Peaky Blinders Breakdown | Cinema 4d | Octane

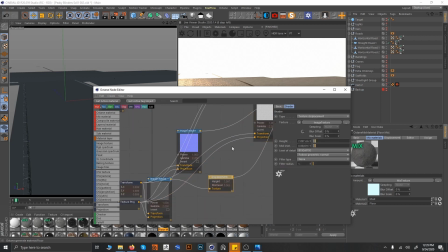(12:26)
Then I use a displacement to have this kind of look.
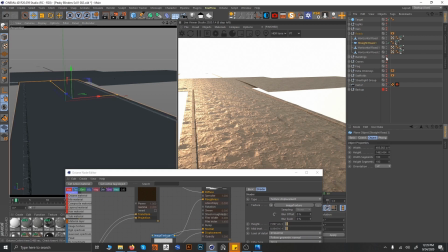(12:29)
Let's see how the floor looks just with the mud texture.
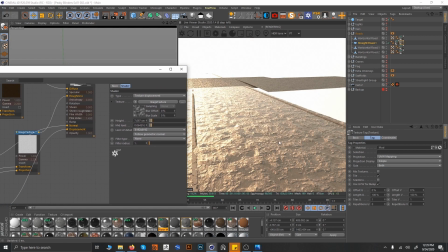(12:39)
This is the mud texture which was going on, and I was happy with it. But then I thought, okay, no, the cars are going around and you can see streaks of marks and streaks on the roads.
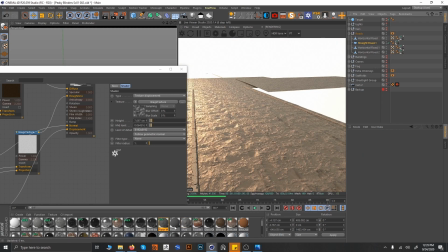(12:48)
So you basically need some of the floor which is like totally having streaks and everything.
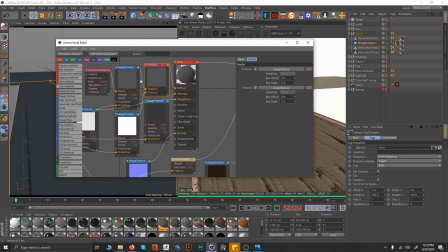(12:55)
Then again went to Quixel Mixer and created this using just basic presets. They are freely available. You can pay for them also if you need more high resolution or more options.
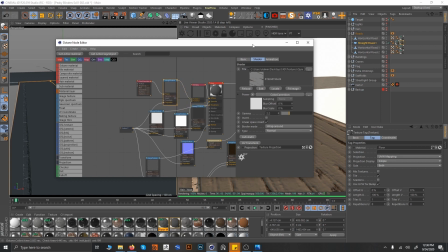(13:09)
So I'm just using the free version, and I created this texture in this. I will be providing this texture with you to the Gumroad file.
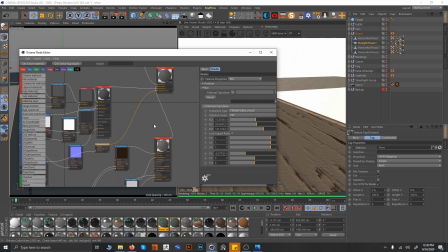(13:17)
And so I arranged both of them and created a mixed material
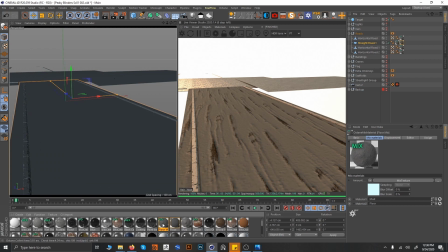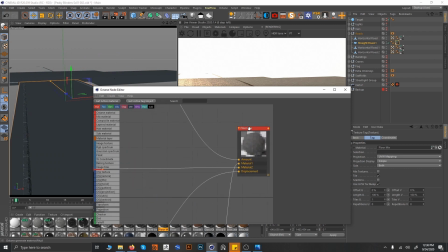(13:28)
out of them and connected these two. Basically nothing is going on with them, no color correction. I didn't do anything. I didn't found much to do in those things. So I basically connected them and did a little bit color correction on this, but I wanted mud to be like this only.
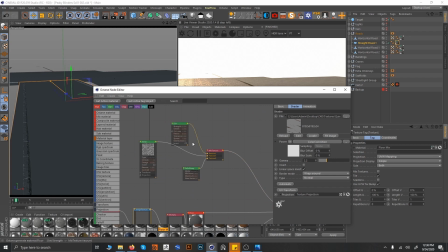(13:48)
And then I created one mixed texture and added some dirt with the noise inside with a follow-up map, so that
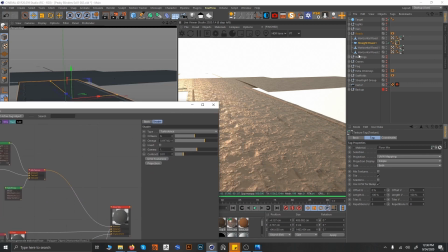(13:58)
it is not everywhere, the dirt and these two things are not mixing everywhere, and these are coming in between, like these are actually showing that yeah, people have walked over here, cars have gone through this road and something. So I put this same texture everywhere because I don't want my scene to be too heavy,
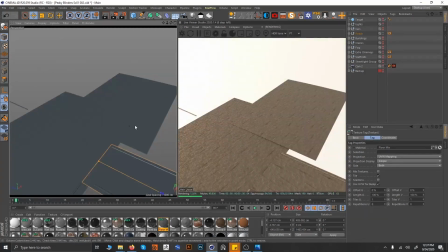(14:16)
creating so many 8K different textures and putting on roads, because nobody is going to usually see them.
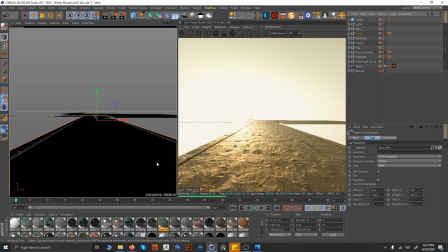(14:22)
In the picture when you see it from here, it's just like this, right? So this is the way that I did the roads. Now coming back to the buildings.
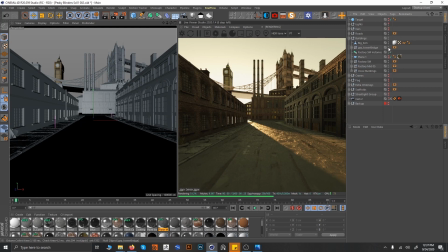(14:35)
So with the buildings you can see there are many things going on. I will just shut down side by side. I want to go with you, like not all together.
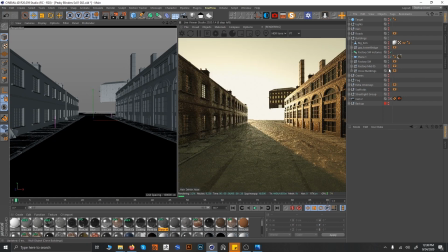(14:46)
Let's shut down some of the buildings right now, and let's deal with these two buildings. what I did was I managed these buildings, and I will just show you going inside the building.
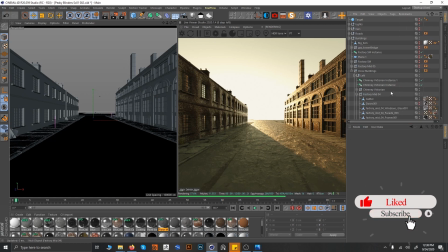(15:03)
Let's do this building first
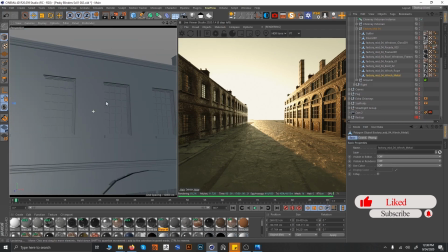(15:07)
and open the camera so that we can just have a close look on the textures and everything which are going around.
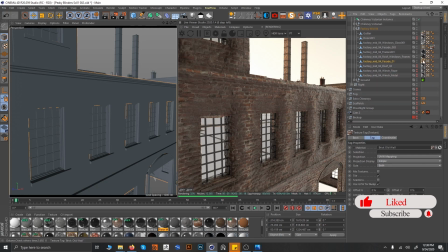(15:15)
So basically this is the building facade, and to create this I used this material brick.
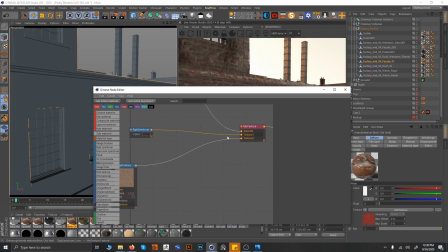(15:28)
So what I did was basically added a diffuse, added this material roughness and the same old things which we do, normals and roughness and displacement over here. For displacement I obviously have to use this, for Octane we have to use texture displacement over here.
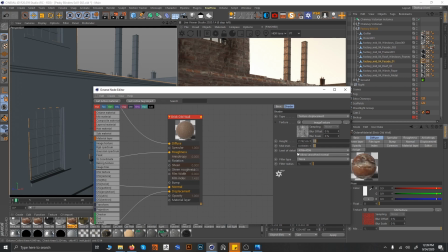(15:46)
So I added a height of 7.742 and mid-level to 0.05 to get this kind of, you know,
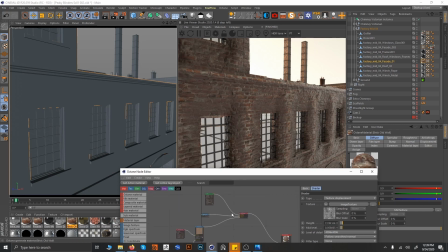(15:54)
grungy and rough look the old buildings used to have, because these are bricks and they were not always straightly aligned. And what I did was I added some color correction to make it a little bit more, you know, darker and brighter at the same time,
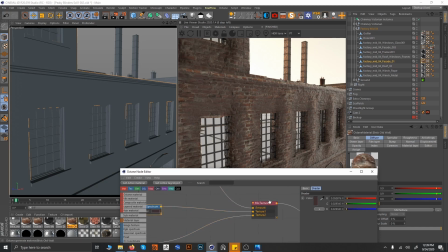(16:11)
and added some added a mixed texture with RGB spectrum of brown color, so that, you know, you can use it as a dirt and apply wherever you want to have, you know, dirts in between the bricks and on sides and on edges.
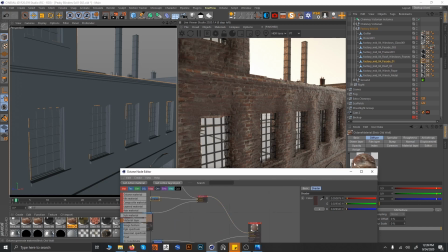(16:27)
So I did usually that to create this texture, and it was, I think it was like pretty good.